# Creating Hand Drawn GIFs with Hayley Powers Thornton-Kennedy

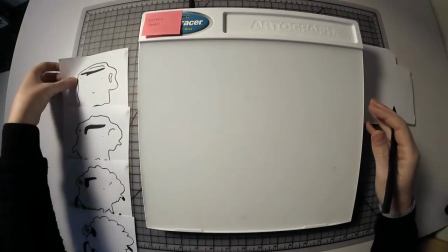983s
All right, so over here we now have a
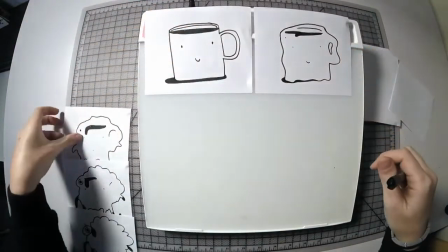989s
animation going on with coffee cup that turns into a horrifying thing
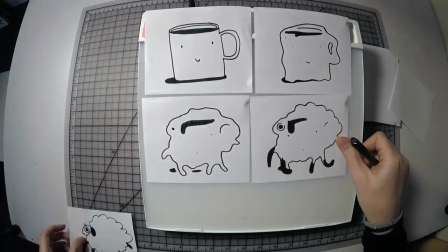994s
that then starts to turn into a sheep.
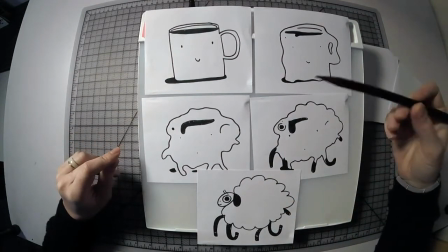999s
Now, it's really important to know, like, when you're putting pieces of paper over each other, which direction you're going in, right?
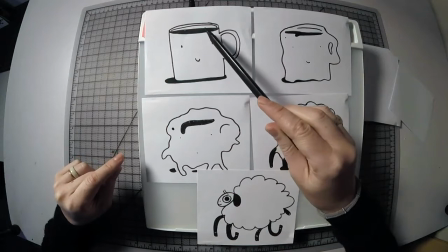1006s
And so basically I'm like, okay, so I have this large shape of black here.
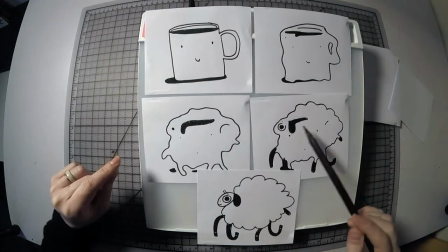1011s
I want to start making it a little bit smaller and turning it closer into an ear, right?
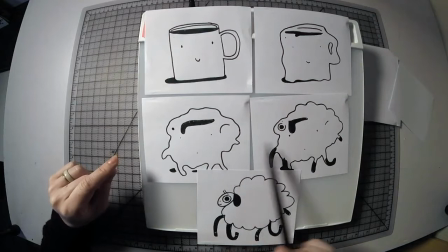1016s
I kind of messed up with that, with making these eyes actually more prominent here.
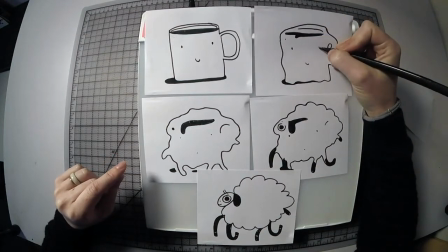1021s
And so I might make them a little bit more prominent here and then here.
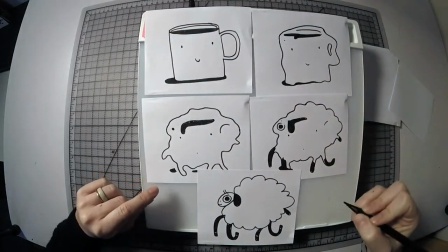1029s
And then here they're the same, and then they go away.
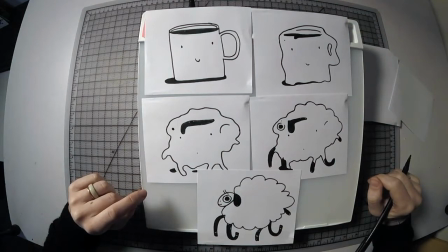1033s
So what I'm going to do is, I think actually I'm going to label these
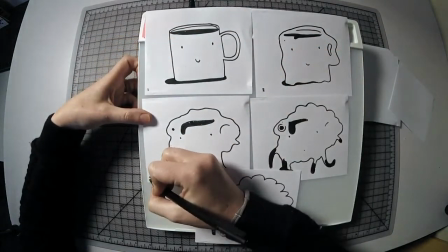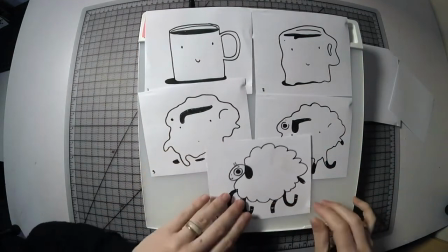1046s
1, 2, 3, 4, and 5. And so this would be a 5-frame animation.
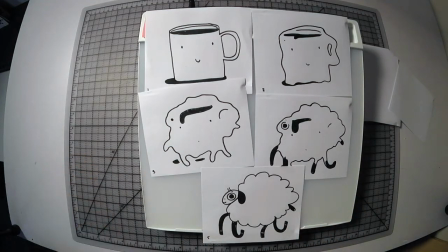1050s
And so I think that that's pretty good for a demo, for a GIF right now. But one thing that I really like to do, and I would definitely recommend for making any GIF,
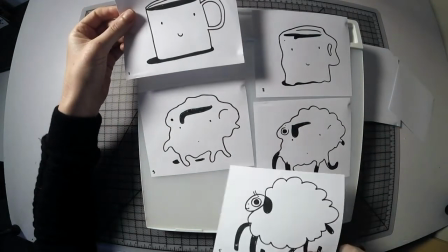1060s
is drawing the first and last image another time, maybe even twice.
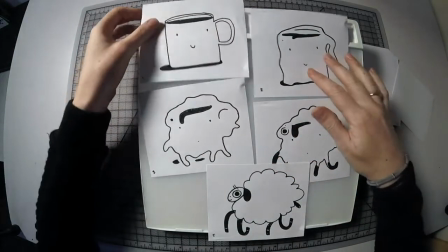1066s
Because what's nice is when a GIF goes through a process of movement,
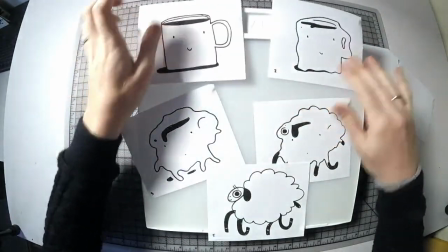1071s
it's nice to have a moment of stasis on one side and then the other, right?
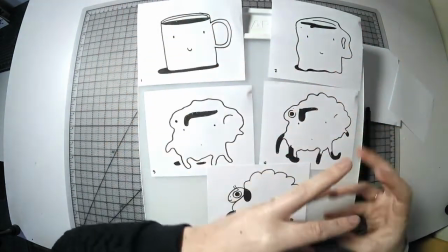1076s
So it's a coffee cup for 1/1000, and then it moves, and then it's a sheep for 1/1000, right?
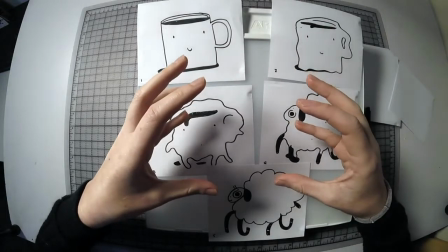1083s
And so this will make more sense when it's all in motion, but it's nice to have more than one frame for
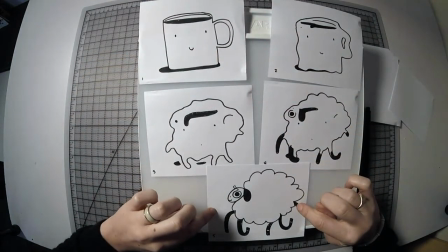1089s
the coffee cup and more than one frame for the sheep, because it lets the eye kind of rest,
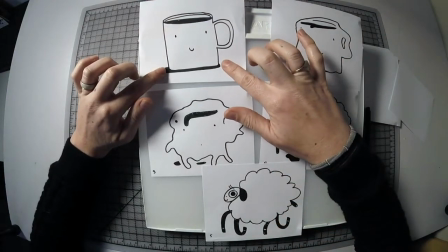1095s
all right? So what I like to do is, instead of just making this a very still image for much longer than the rest of the animation, I like to draw it 2 more times.
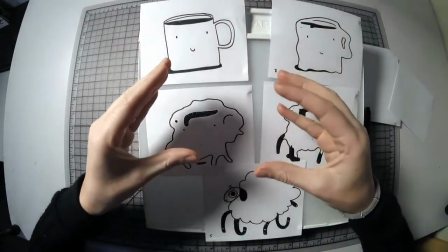1103s
I do that because then it will have like a nice organic wiggle in animation that's called a boil.
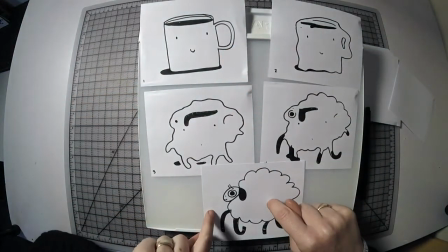1110s
All right, so we're gonna draw the coffee cup and the sheep about 2 more times. I'm gonna do it with a light box on, so again, watch your eyes.
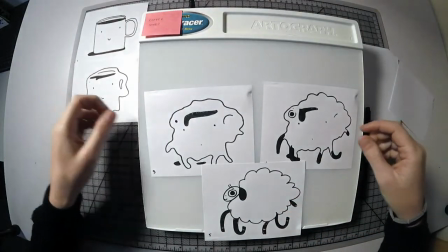1117s
And then those will also just be named 1 and 5 because it doesn't really matter what order they go in.
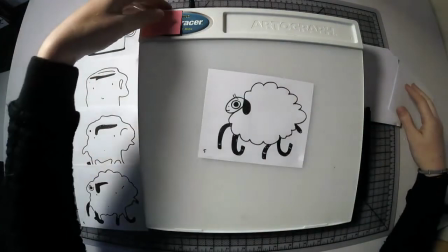1124s
All right, so light box on. Pew! All
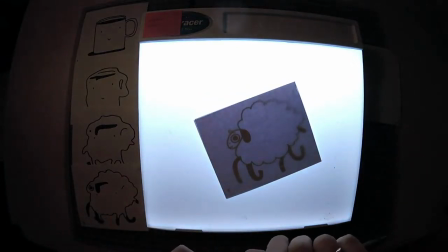1131s
right. Draw this sheep again. Aw, it's so cute.
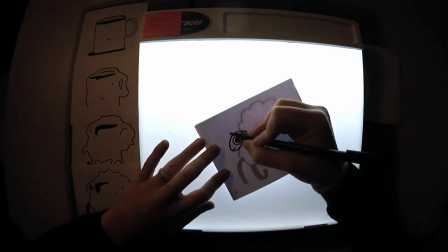1142s
Again, it doesn't have to be perfect. It's just kind of getting the shape in there.
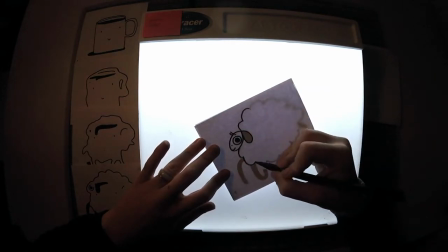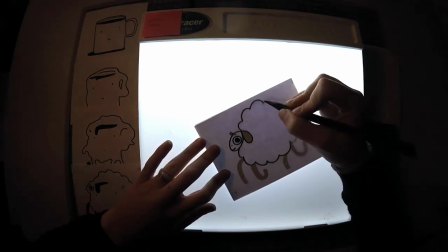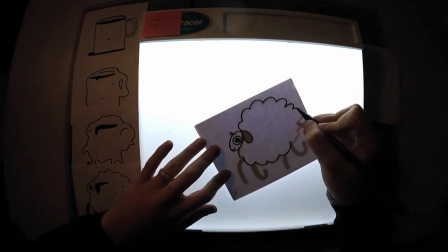1158s
So yeah. So those are all of the different frames,
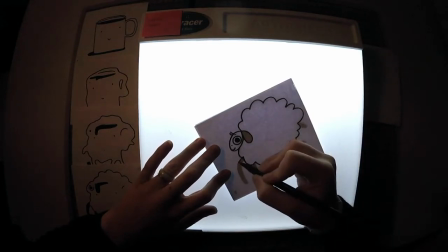1162s
and what I was saying about the ones on the end and the one in the very middle, those are your keyframes, all right? So when you're planning out your motion with your other GIFs, it's important to know what that motion is going to be and know what your keyframes are going to be. So if your
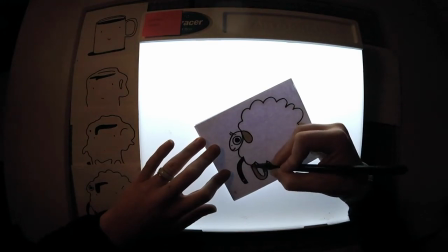1178s
motion is all planned out and you're having someone waving, right? You have somebody waving, and you realize that you have where the wave begins on one side, and then you have it on the end.
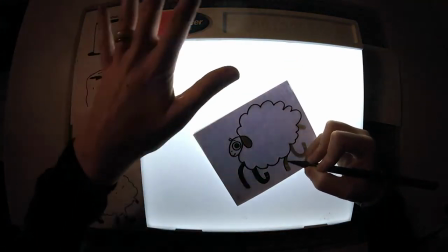1192s
That hand in the middle, where it goes from the one to the end, that hand in the middle is your third keyframe, all right?
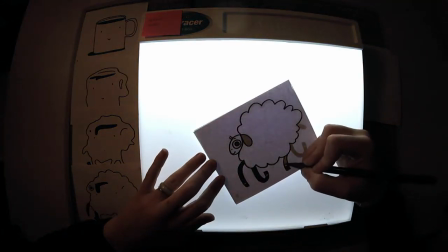1199s
And so you want to make sure that you know exactly where that is, so that you can make it into a fluid motion.
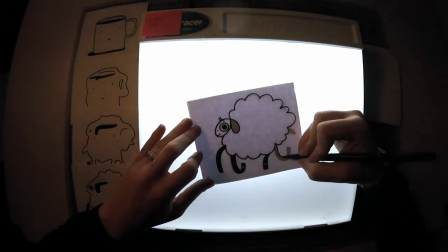1206s
If you find that your GIF feels really choppy, you might just need to put like an extra frame or two in there. That will really help.
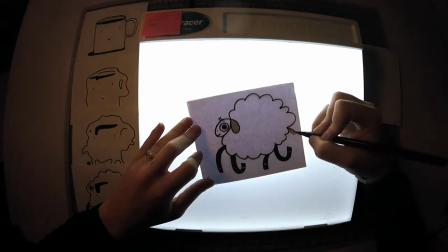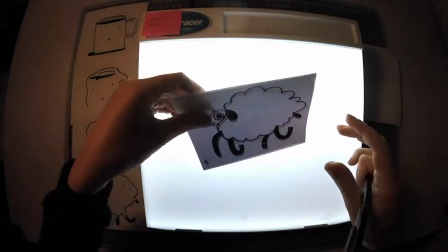1225s
Okay. Wow, cheap. All right, this is another 5. Again, I'm calling them the same because it's like just 2 of the same image.